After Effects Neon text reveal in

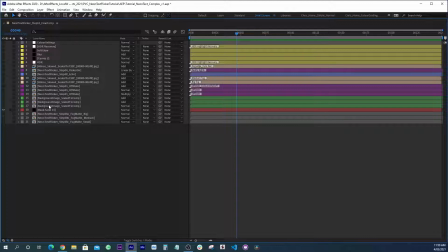(41:16)
I avoid them unless I really need to use them. I don't like having a composite where some layers are on and some layers are off. And wherever I can, I use the set matte effect and I put the mattes down the bottom, and that way when I open up a composition, I know that I can just go like that and turn every single layer on,
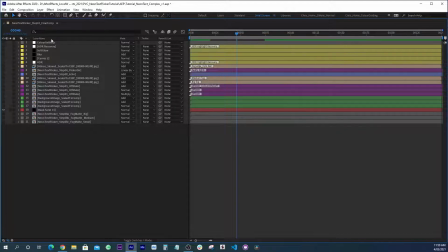(41:34)
and that's how it's meant to look. Now, as mentioned earlier, I also have a null object up here with our color settings on,
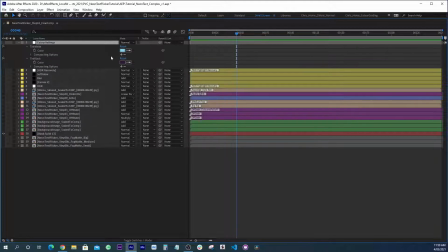(41:42)
and these are the colors that will control the tint effect wherever that is used.
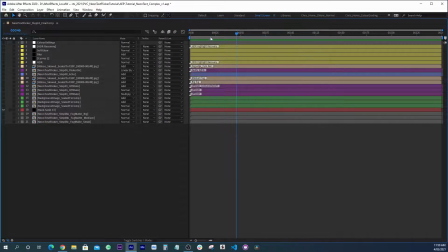(41:47)
So what's involved in setting up our final composition? First of all, I'm just going to scrub down a little bit after all of the layers have been revealed. And you'll see that here is our actual text layer, our plain text layer that we had before with our echo effect.
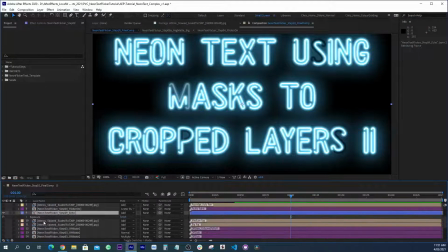(42:03)
And all I've really done in this is just adjust the exposure effect.
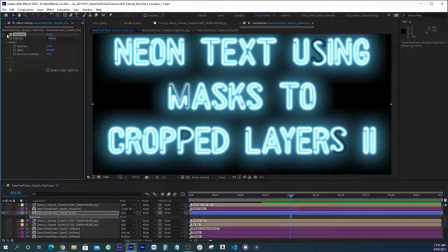(42:07)
The color that you choose will affect how the echo effect and how all of the blurs and glows affect the final look. And so as we move between different colors, you kind of want this one overall control just to match it.
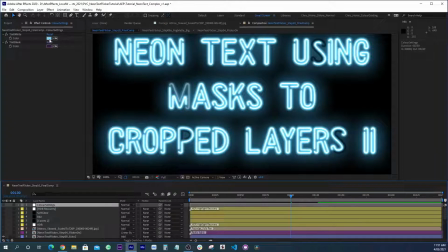(42:21)
So just to demonstrate, for example, if I want to change this from blue to say a dull, maybe a purple,
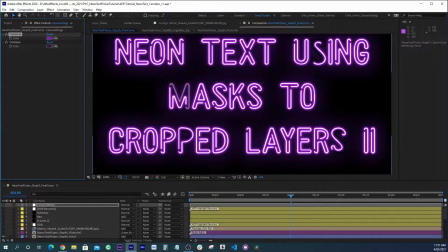(42:29)
you'll see that that's a very different look, very different amount of glow.
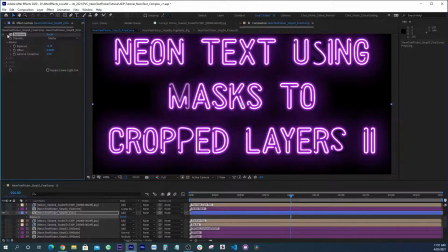(42:34)
And in this particular case, I may not want to pull the exposure down.
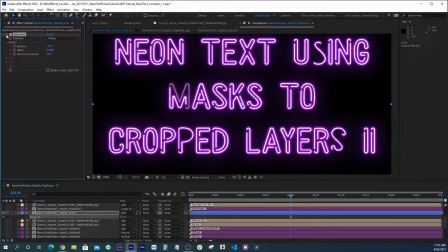(42:39)
But if I just go undo, and go back to where it was,
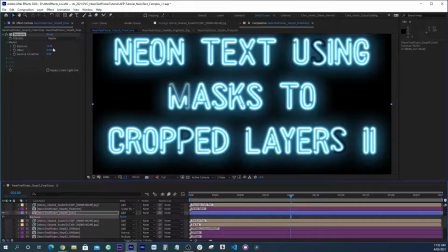(42:44)
this is very bright, and so that's why I've used the exposure effect just to pull it down. It's sort of like something you'd use in conjunction with changing the color settings.
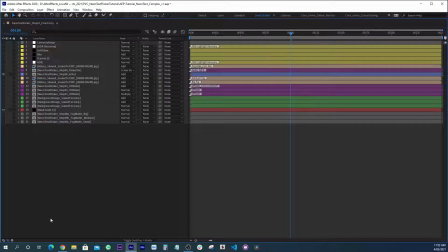(42:53)
Now the main reason that I wanted to have sort of like a final comp was to bring in our background layer.
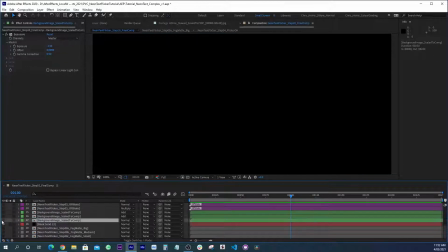(42:59)
So I'm going to turn this off and look at our background layer, and here is just an image I found off the internet.
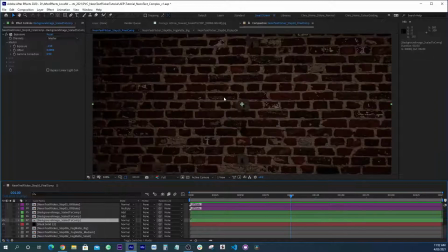(43:06)
It's just a brick wall.
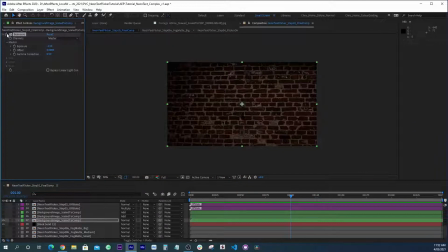(43:08)
And you can see that I've darkened it down to taste because we want this brick wall to we don't want it to dominate the neon effect.
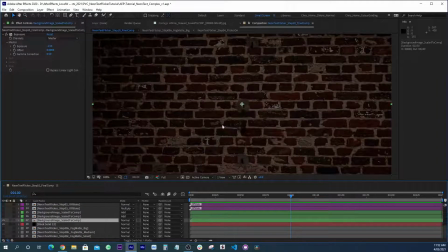(43:17)
And in addition to having the brick wall down here as our sort of a solid background, I've also got our off state.
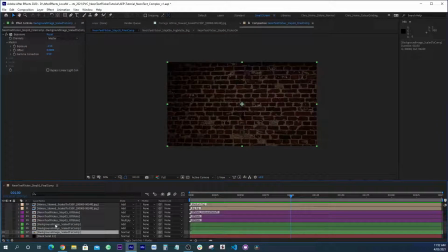(43:25)
Now, if you remember,
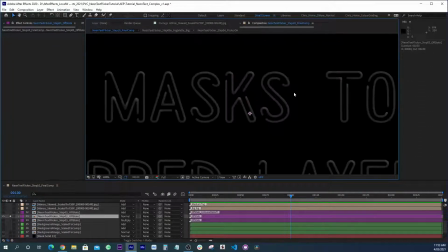(43:27)
so if we look at this, we created this earlier using layer styles, and this is just adding a little bit of emboss just to kind of create the illusion. It's kind of to give the impression that the lights are coming out of something.
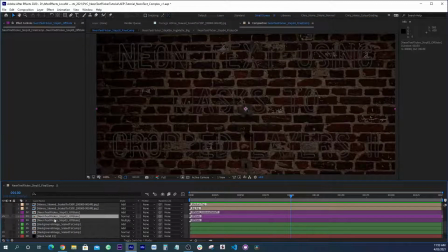(43:38)
Now, if I go back and say, what I've also done is duplicated this and added a little bit of separation.
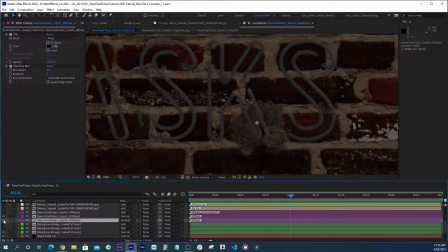(43:45)
So you can see that it's like a fake drop shadow. I've just multiplied a black version. I filled this in with black, and I've blurred it a little bit. If you wanted a stronger drop shadow, you could either use a shadow effect or just duplicate it again.
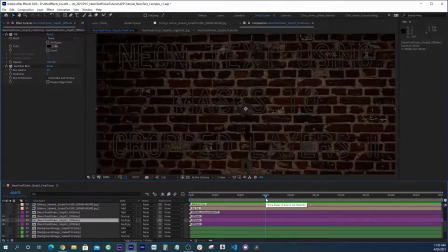(43:59)
That will give us a little bit of separation and just sort of help sell the overall effect.
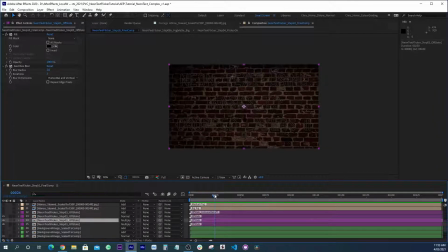(44:04)
So now we've added additional elements to our scene. What we need to do is get a little bit of interaction with our light, because if we turn our light on,
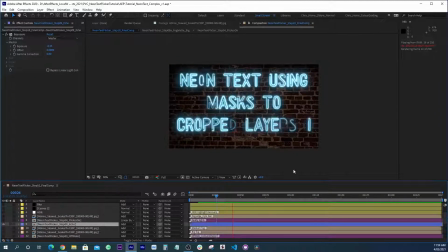(44:13)
I mean, we're really just sticking our neon animation on top of a background layer, but we're not getting any additional level of realism.
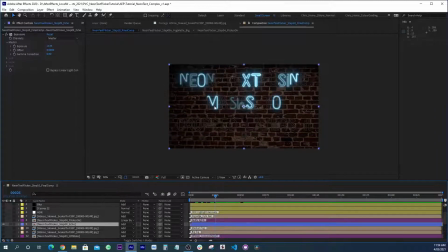(44:20)
So if I jump to, let's choose a frame here where some lights are on and some lights are off, we're going to use those mattes that we created earlier.
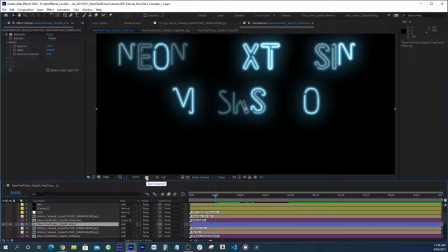(44:28)
So if we have a look at this frame, I'm just going to snapshot our text, and now I'm going to compare that to our mattes that are down here.
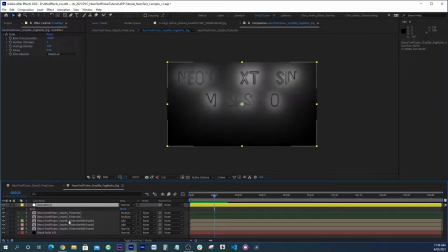(44:37)
So here is so just switching back and forth, you can see that we have a fall off matte that's very big.
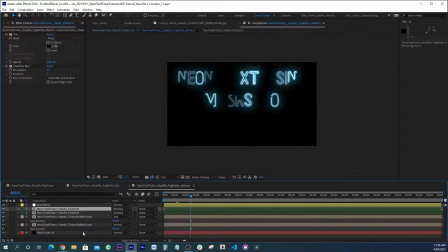(44:45)
We have a fall off matte that's medium, and then we have our sort of Kylo Ren edges.
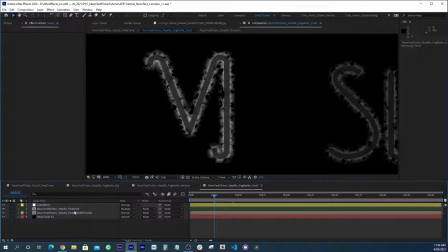(44:53)
I'll just zoom out.
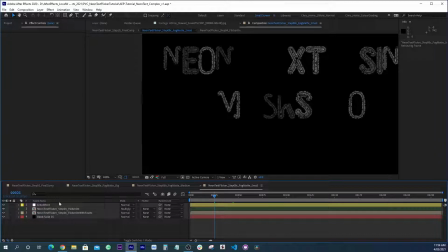(44:55)
And we're going to use these mattes to create sort of an interaction with our background layers.
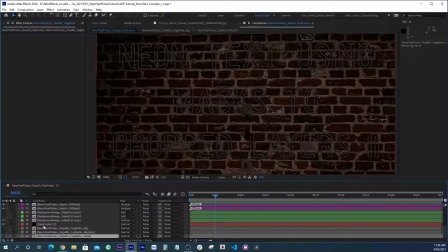(45:02)
I'll use the brick version first.
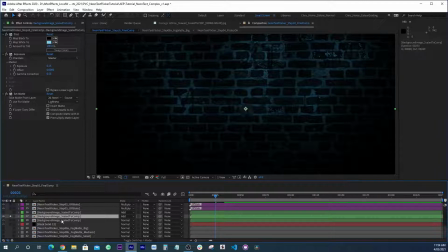(45:07)
So I'm going to solo this. So what I've done is I've duplicated our background layer and I've added a few effects.
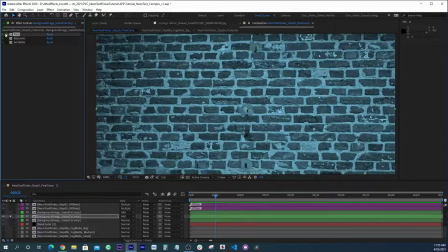(45:14)
So the first thing I've done is I've tinted our background layer that's linked to our main color settings.
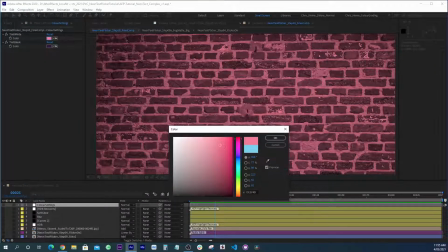(45:21)
Everything is. So if I change this to red, our background will also be red. I'll cancel that.